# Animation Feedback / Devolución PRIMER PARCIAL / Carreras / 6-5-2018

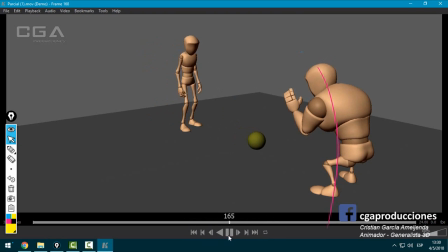[33:07]
Para mí está muy bien animada. Faltaría hacerla rodar un poco, pero está muy bien, ¿sí? O sea, que no frene en seco, que vaya un cachito hacia adelante y después hacia atrás. Pero me parece que está bien. Esto está bien, ¿sí? Acá queda un poco congelado el personaje. Pero está bien.
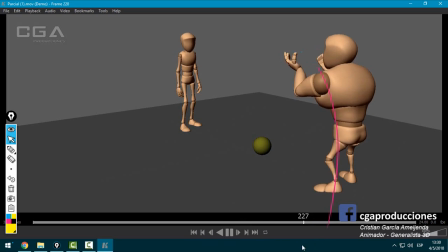[33:27]
Y acá sí. Fíjate lo que. Siempre mirando el flaquito estoy, ¿eh? Fíjate que se mueve pecho y los dos brazos están congelados. Queda muy mal. Le falta metabolismo al personaje cuando está en stand-by.
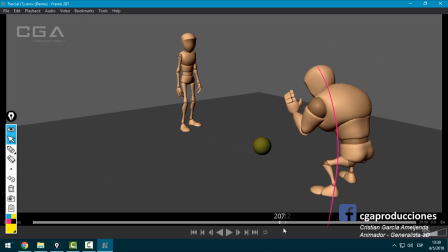[33:38]
Y metabolismo no es muevo algunas partes, es muevo todo y con coherencia. De hecho, metabolismo también es bueno para que no quede todo este tiempo en esta pose. ¿Sí? No significa lo mantengo en la última pose que tiene de la animación importante y simplemente lo muevo en el lugar.
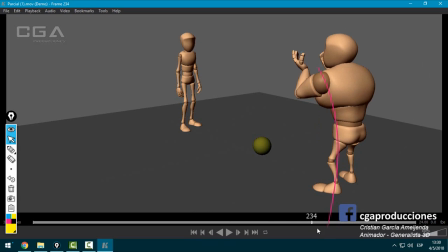[33:53]
No, también significa le doy un cambio de pose. ¿Sí? Tipo, hace un pasito hacia atrás, cambia un toque la pose. Eso. ¿Sí? Cuando alguien te habla a vos y vos estás escuchando, no estás como un robot moviéndote un poquito en el lugar. Te movés, cambias un poco de pose y demás. Eso. Vamos a hablar con el grande.
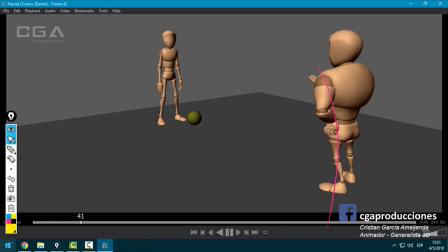[34:10]
El grande me parece que está muy bien logrado, ¿eh? Bueno. Acá, en esta puesta de cámara, voy a ver si me mandaste otra puesta de cámara, pero creo que no. En esta puesta de cámara no estoy viendo el gesto del grandote. ¿Sí? O sea, sé que acá le está haciendo como tiramera, pero no se ve.
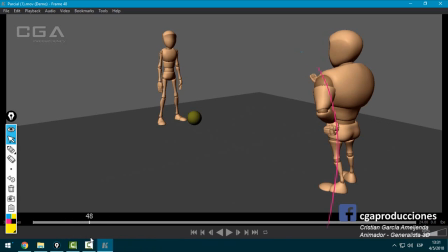[34:25]
Al margen de eso, no me molesta tanto eso. Me molesta sí que se mueve solamente el brazo. ¿Qué pasa con el resto del cuerpo? ¿Es un recortable, un maniquí? No. Te tendría que mover, ¿sí?
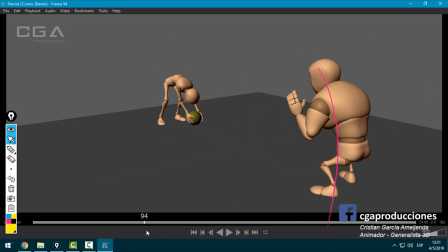[34:37]
Cosa que hiciste muy bien acá y lo mantuviste en el lugar. Acá se agacha, acá ojo que se mantiene el IK de la mano izquierda, que es la que estamos viendo en el lugar. Acá, fíjate, ¿ves? Ojo eso.
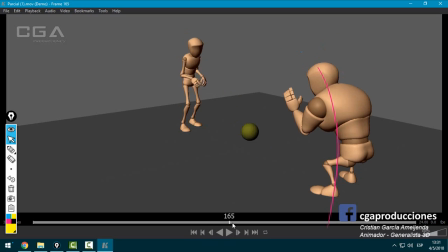[34:55]
Acá me gusta, pero es como que se mueven solamente los brazos y la cabeza, pasa lo mismo. Le falta mover, ¿qué cosa? El torso. Está en una posición también un tanto comprometida en cuanto al equilibrio.
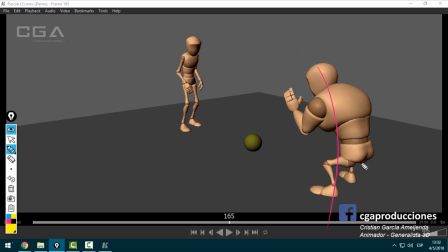[35:09]
En realidad vos pensás que Va a quedar raro esto donde lo voy a hacer, pero el peso lo está ejerciendo acá. ¿Sí? Y los puntos de apoyo están acá. ¿Dónde se distribuye todo este peso? ¿Cómo debería ser la pose? Bueno, un toque más hacia atrás, aunque sea un pie, ¿sí?
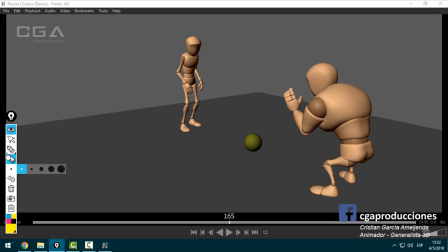[35:27]
Para poder resistir todo ese masacote que tiene arriba. Me gusta la pose de los dedos, me encanta, ¿sí? Está muy bien lograda.
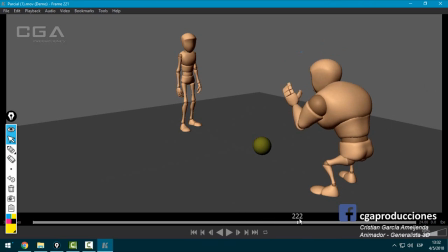[35:37]
Y, a ver, lo que no me gusta es esto. Le falta escala a las cosas. ¿Escala en qué sentido? En velocidad. Vos me estás planteando algunas cosas muy robóticas.
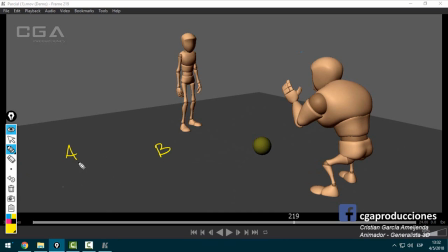[35:50]
Pose A, pose B, ¿sí? Vamos a suponer que esta es la escala. Uy, un pulso del orto. Vamos a suponer que esta es la escala. Ahí, ¿sí? Y vos me decís, bueno, esta es mi pose A, esta es mi pose B. ¿Cómo llego de la pose A a la B?
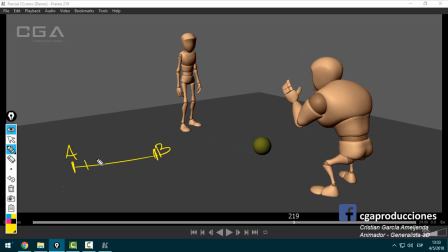[36:04]
El torso lo que hiciste fue, bueno, una pose, otra pose, otra pose, otra pose, otra pose. Están más o menos todos a la misma distancia. Y en realidad lo que le suma muchísimo a la estética es trabajar las escalas. Viste que el otro día subí justo en el grupo que tenemos de Facebook cómo cada cartoon trabaja de forma distinta las escalas.
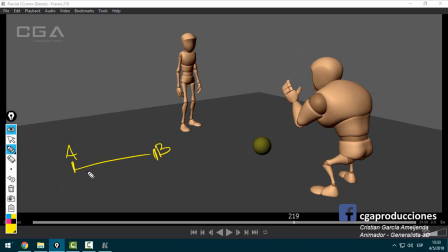[36:23]
Por más que sea realista y tenga muchos dibujos, hay una aceleración y una desaceleración, que es uno de los principios más importantes de la animación. ¿Qué es lo que haría yo? La clásica Gumball que va perfecto para cualquier estética de cartoon, que es pose A, pose B. Bueno, meto un par de intermedios acá,
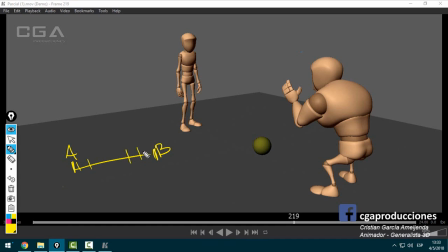[36:39]
acelera muy de golpe y después se va frenando cada vez más despacito hasta llegar a esta pose. Entonces esto queda como un pose to pose, ¿sí? Pose A, pose B y hace rápido. Eso va a mejorar muchísimo el acting y evita que pasen cosas como lo que te pasó con la cadera acá, fíjate.
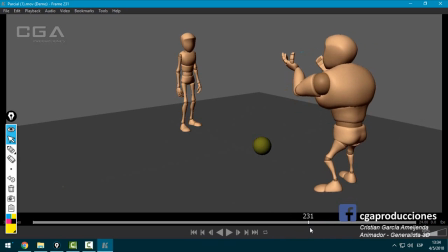[36:58]
Se levantó. Se levantó y cuando se levanta hace ese pasito al mismo tiempo, que queda medio raro. Está muy bien esto, ¿sí? Pero también el tipo va como que se cansa, ¿sí? Queda como cansado en el lugar y dice que no.